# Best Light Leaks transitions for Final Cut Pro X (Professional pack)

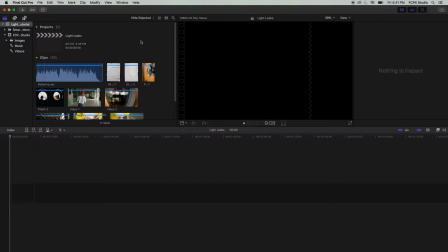25s
Hi and welcome in this new Final Cut Pro tutorial. Today we are gonna see how to easily add light leaks transition to your videos. Light leakage is an optical phenomenon that happens on old cameras when light enters the camera body,
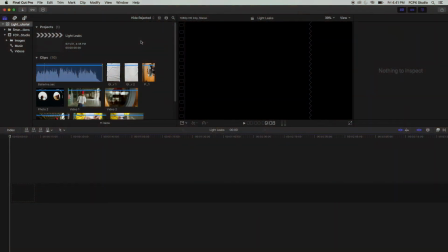39s
which produces a red or orange light effect on the image. Today, this light leakage is used to give style and character to videos.
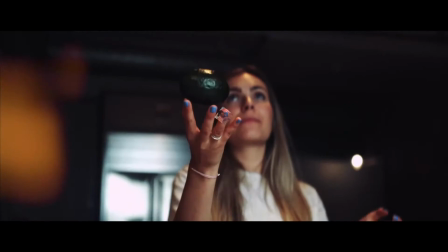48s
Many famous videographers such as Cold or Daniel Schiffer use this effect to give a unique look to their videos.
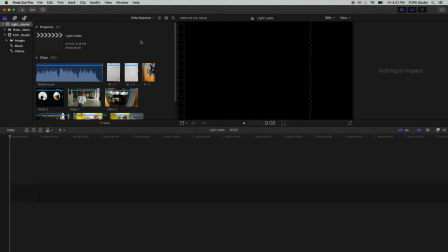54s
To create this effect in Final Cut Pro, we will use a really cool transition pack called FCPX Light Leak Studio.
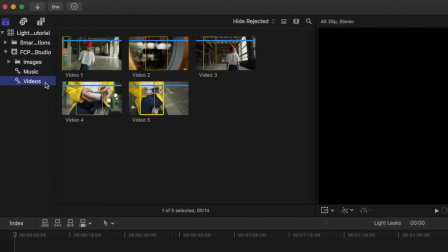62s
The download link is in the description. So I have my rushes and I can start a basic edit to show you how these transitions work,
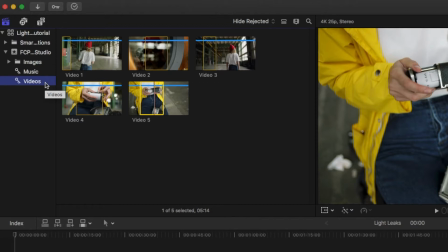69s
as well as some tips to have an original and professional look that stands out from other videos.
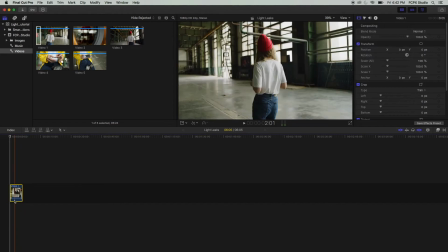74s
Let's start with this shot where the woman walks before stopping and taking a picture.
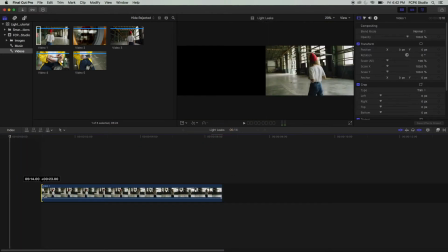79s
I'm going to cut to the moment I think she's taking the picture. Right here.
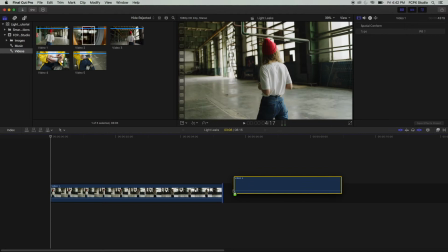84s
And I'll follow up with a shot of her reflection while she takes a picture. Perfect.
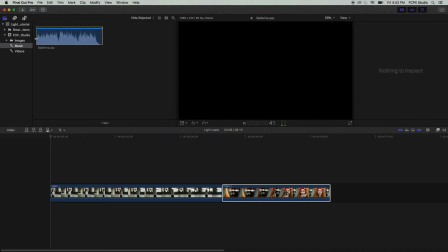89s
I can now add a music. This one is called Ballerina. I found it on artlist.io. This video is not sponsored, but if you are looking for royalty-free music for your videos, I really advise you to go and visit this site.
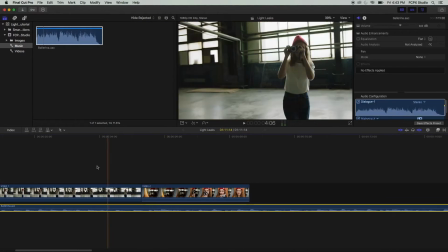103s
Finally, I add 3 last shots to finish the structure of my edit.
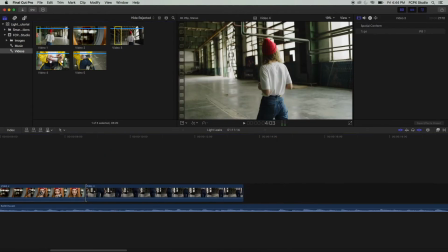107s
I advise you to always start with the structure of your video with just your shots and your music, before adding effects, transitions and other sound effects.
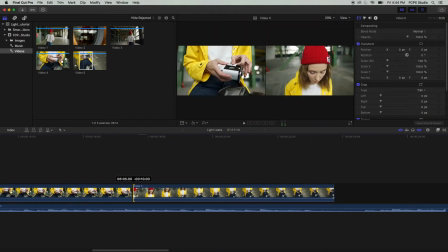116s
This will help you to stay focused on the story and the rhythm of your video. Our structure is great and we can now jump to the fun part.
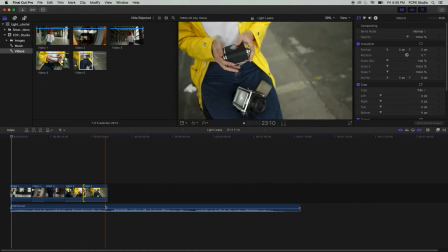124s
I will use a first light leaks transition.
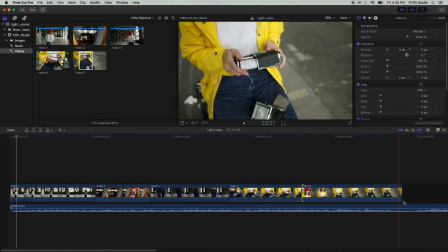127s
After downloading and installing the transition pack, you will find them in the transition browser with all the other Final Cut Pro transitions.
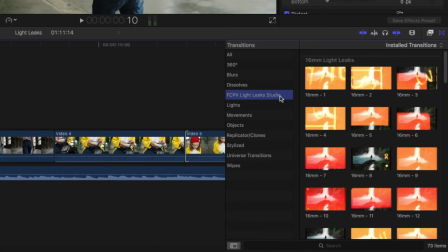135s
You can see that there are a lot of them.
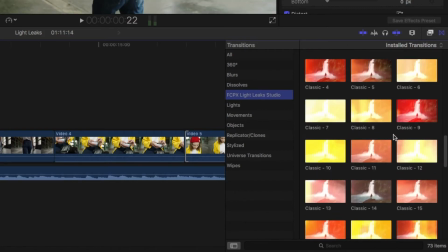137s
These 70 transitions are divided into 4 categories: Classic, 16mm, Super 8 and Lens Artifacts.
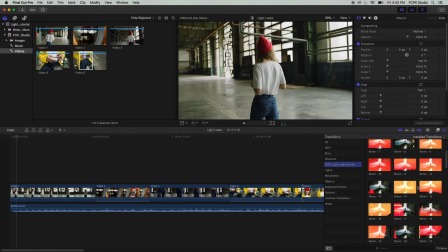145s
To create the effect of taking a picture, I will choose a transition in the 16mm category.
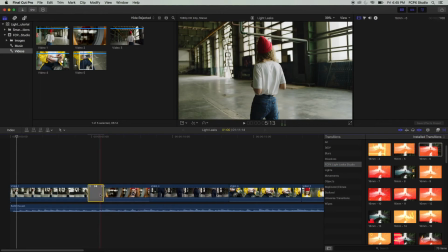152s
Number 6 looks good to me. So I drag it into my timeline between my 2 clips.
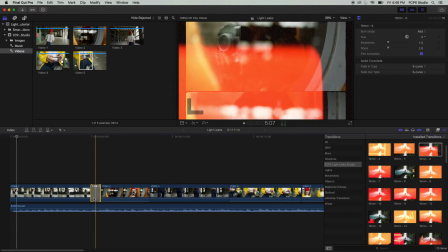157s
The rendering is already nice, but I can customize the transition to give it a really unique look.
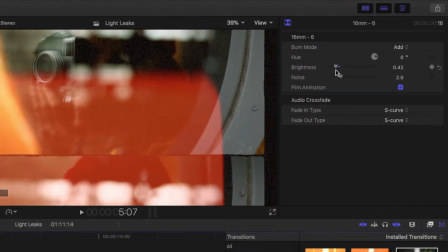163s
I can customize the blend mode, hue, luminosity, adjust the noise and activate or not the film animation.
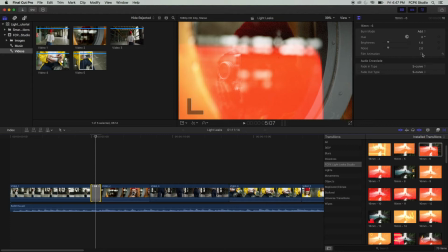170s
I'm deactivating the animation, because I think it's too much here. And I play with its blend mode to get a more dramatic look. I like to use subtract, color burn and overlay. I will choose overlay for this example.
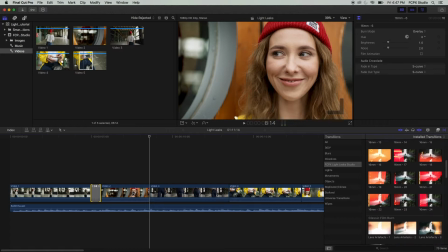187s
Cool. I keep the same process for the other transitions. I will use a longer light leaks here.
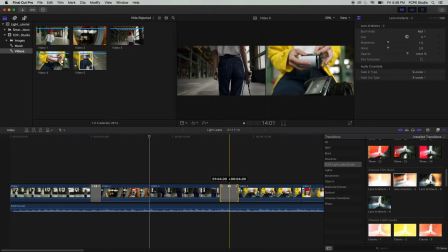192s
I choose the Lens Artifacts number 2 and adjust the duration and let all other settings as default.
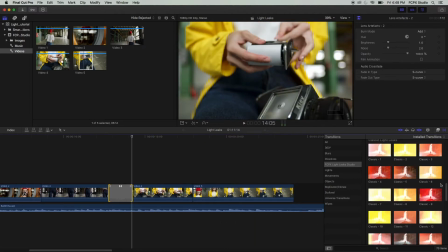199s
For the last transition, I use a classic light leaks that I shorten and change the blend mode to subtract.
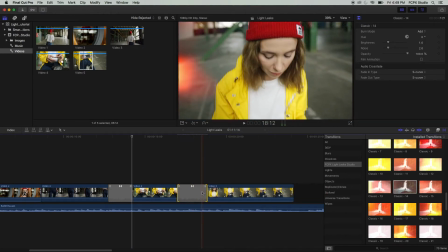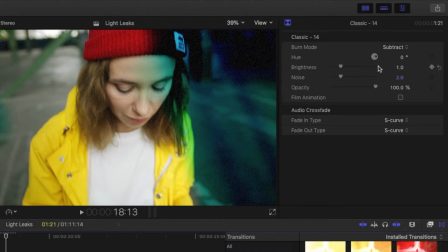213s
I really like this cold blue color. It contrasts well with the warmth of a regular light leaks.
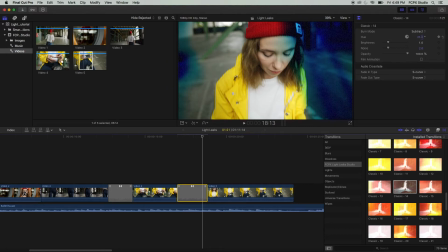219s
I adjust the hue to accentuate the blue color, and voila!
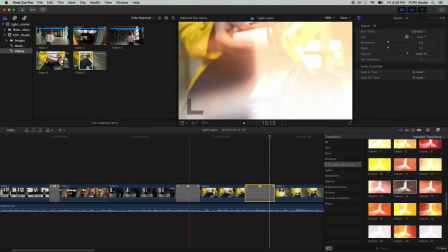224s
In a few seconds I have already created 3 light leaks transitions that are out of the ordinary, and really give an original look to my video.
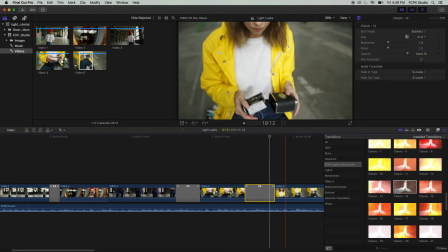232s
Now let's see how we can further improve them to get a professional look. As you know, a video is made up of images and sound, and the audio is as important if not more important than the images themselves. That's why each of our plugins comes with sound effects included in the bundle.
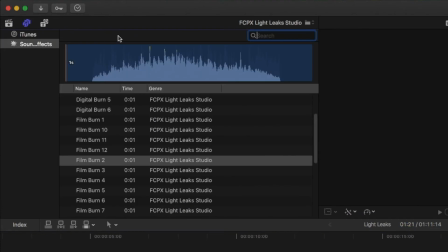249s
You will find them in the audio sidebar, in sound effects, and in the FCPX Light Leaks Studio category.
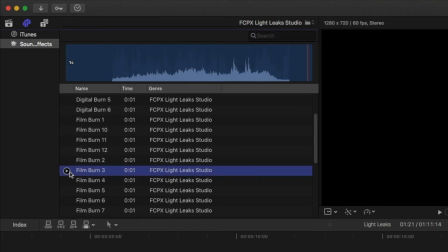256s
As you can see, there are several film and strip burn sound effects. I can use several of them to create a unique sound adapted to my transition.
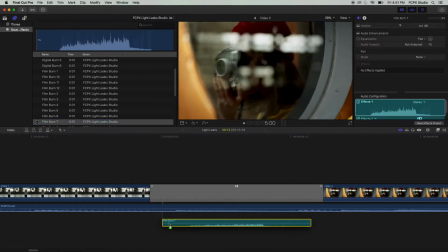265s
I choose a film and a digital burn sound as well as a bib sound to add an electronic effect.